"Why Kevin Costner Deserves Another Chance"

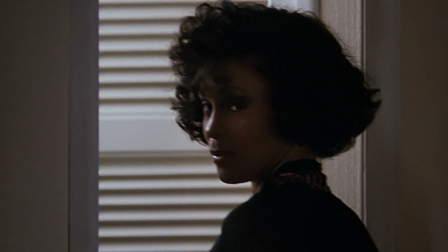492s
And while I saw elements of the things about Costner I didn't like when I was a boy, I saw a depth and range far beyond what I'd ever known.
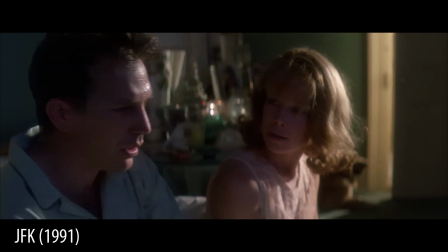500s
Costner matches the unrelenting pace of JFK's storytelling that attempts to bury the viewer in so many
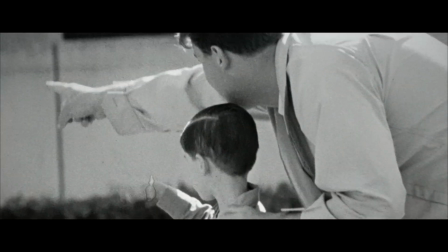506s
suspicions and pointed questions that the viewer becomes swept up in the fervent paranoia surrounding the Kennedy assassination.
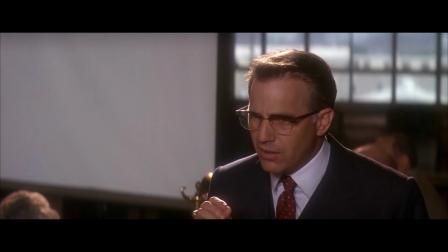513s It left a superficial wound on Tate's cheek. Had to come from one of the 3 bullets fired from the 6th floor of the depository.
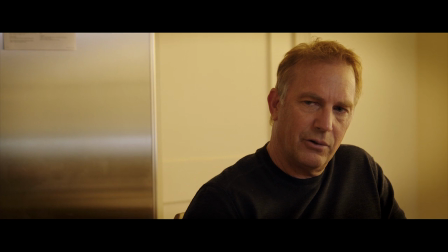520s That leaves just 2 bullets.
Or the amazing line Costner walks in Black or White,
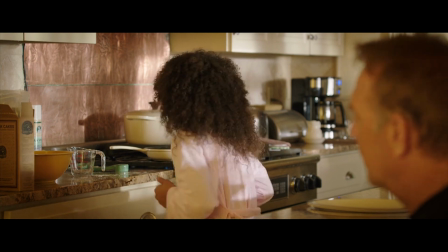526s
appearing as an in-control lawyer and grandfather, and also a belligerent, angry drunk, all at the same time.
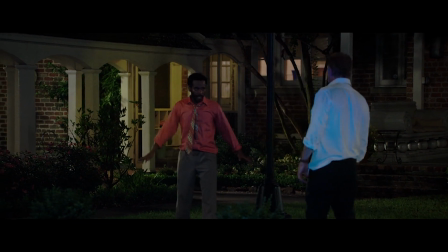532s Give me the money and I'll just go You away. hear me? You need to leave now! Give me the money!
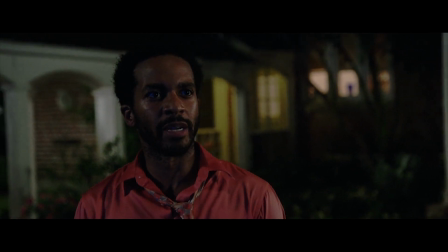538s Or I'll take my daughter right now. Hell, he will.
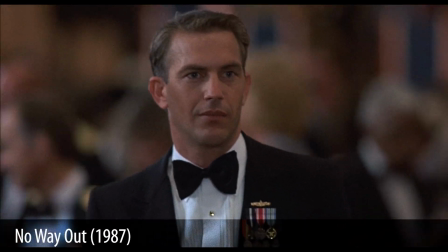541s
Or his complex performance in No Way Out, where he creates a likable character that has to pull the audience through a winding, intriguing thriller.
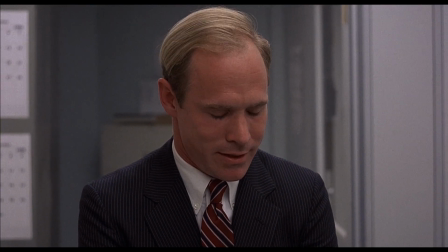549s
And the wonderful chemistry between Costner and the villain of the film, played by Will Patton.
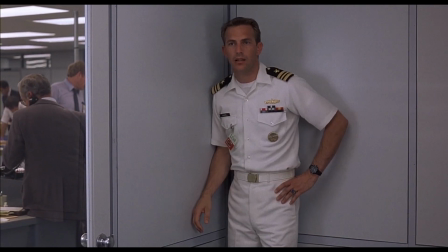554s Tom, if it were your intention to do anything to bring down David Bryce,
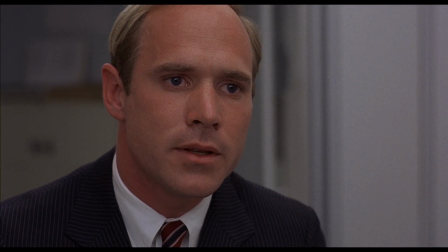560s then I'd have no choice but to make sure that you didn't get away with it. Thank you for the warning.
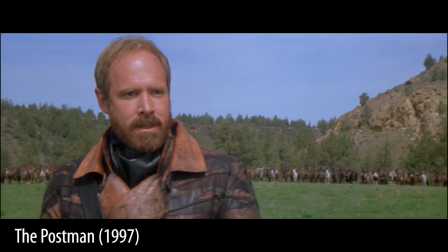567s
Who is also the enemy in The Postman.
Where do I know you from?
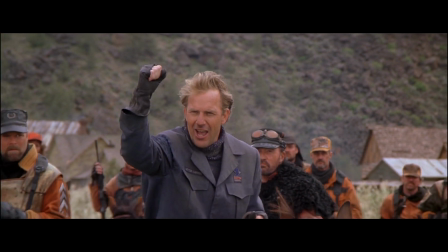572s Cry havoc! And let's snip the dogs of war!
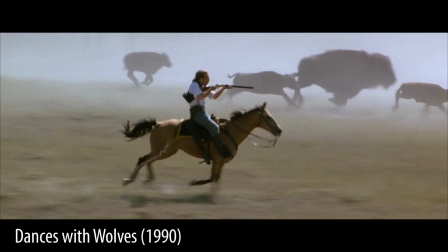577s
And of course, I rewatched the first film Costner directed, Dances with Wolves.
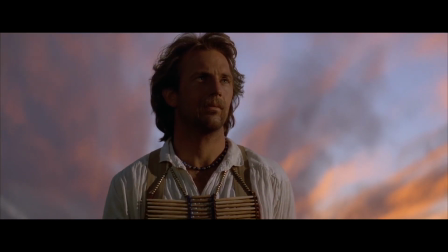583s
I was never more certain that my hatred of Costner was misguided than when I rewatched this film.
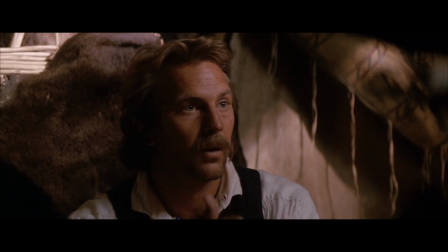589s
As Costner's character, John Dunbar, begins to truly communicate with the Sioux through Stands with a Fist.
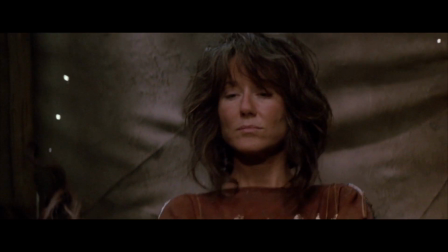595s John Dunbar. Bear.
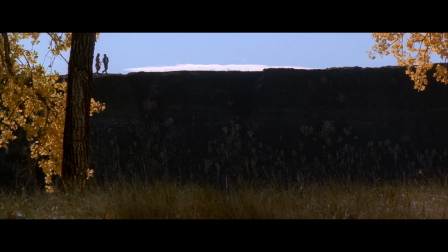599s No, not Dumb Bear.
We get to see the open sky behind them as a real dialogue begins. I love how the frame lingers on the characters beneath this open sky.
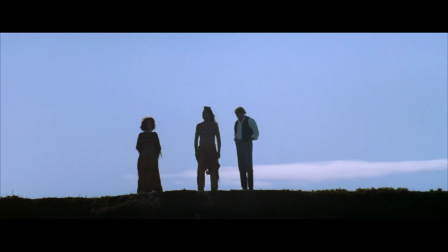613s
The characters have been struggling communicating, and now they're on a plateau, with skies as open and free as the communication they're starting to partake in.
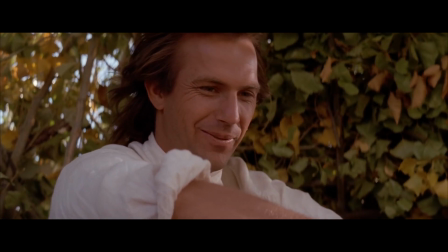624s
It's a patient film that tells much of its story through the eyes of its characters. It's the kind of film that relies on the strength of the actors' performances.
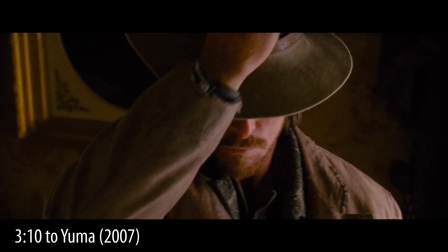636s
It's no surprise that, in the last few years of my life, I've been drawn to more westerns.
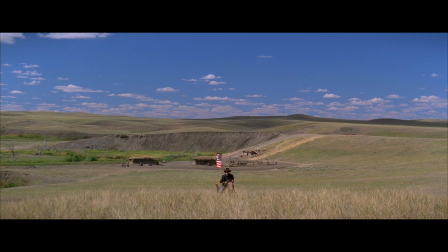643s It's time.
All the while, a stunning western was hiding in a place I'd never thought to look.
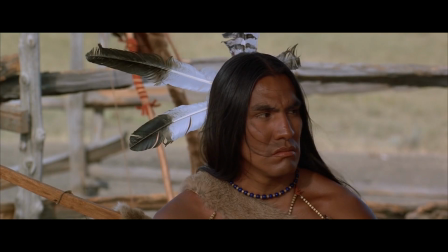651s
Kevin Costner's films and I started at opposing ends.
The fierce one, as I call him, seems a very tough fellow.
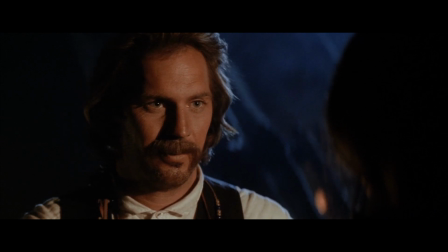657s I hope I never have to fight him.
Unable to communicate with each other. Gradually, I was able to share something in common with them.
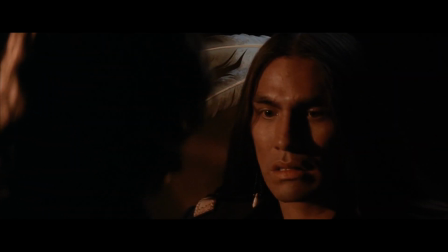667s This is a good trade.
And I was able to see an enemy as a friend.
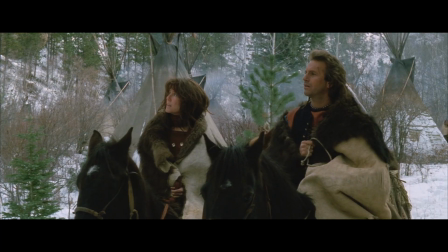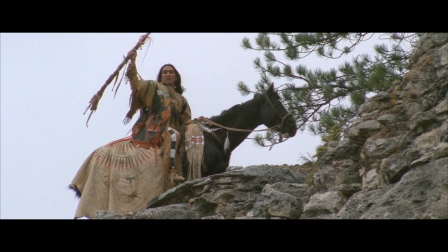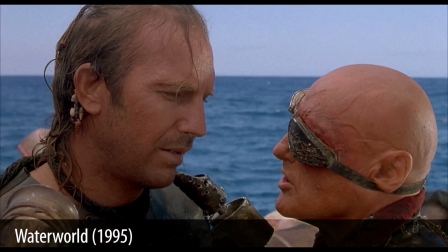687s
We all have actors or directors or kinds of movies we don't like. Sometimes that's something that won't change.
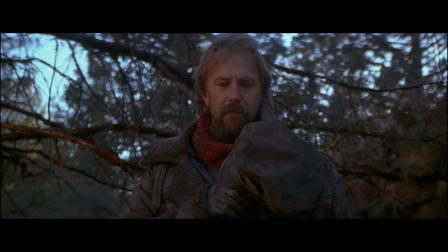695s
Something that we'll hold on to for the rest of our lives.
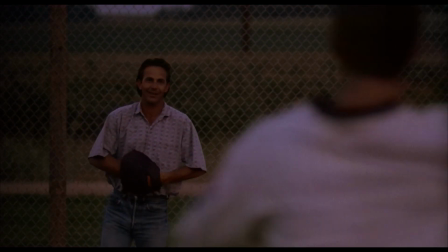700s
But now that I've let my hatred of Kevin Costner go, I'll be looking for what other horizons there are for films.
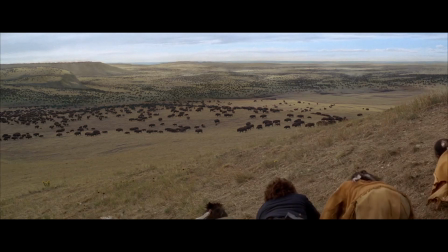707s
What other experiences are hiding in plain sight, in places I didn't dare look before.
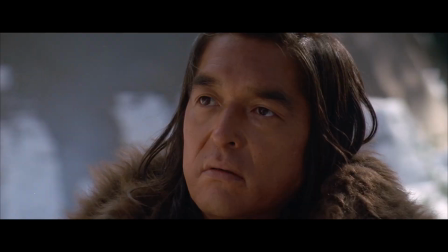714s
Who knows? Maybe I'll make a new friend.
We've come far, you and me. That I'll carry with me for the rest of my life.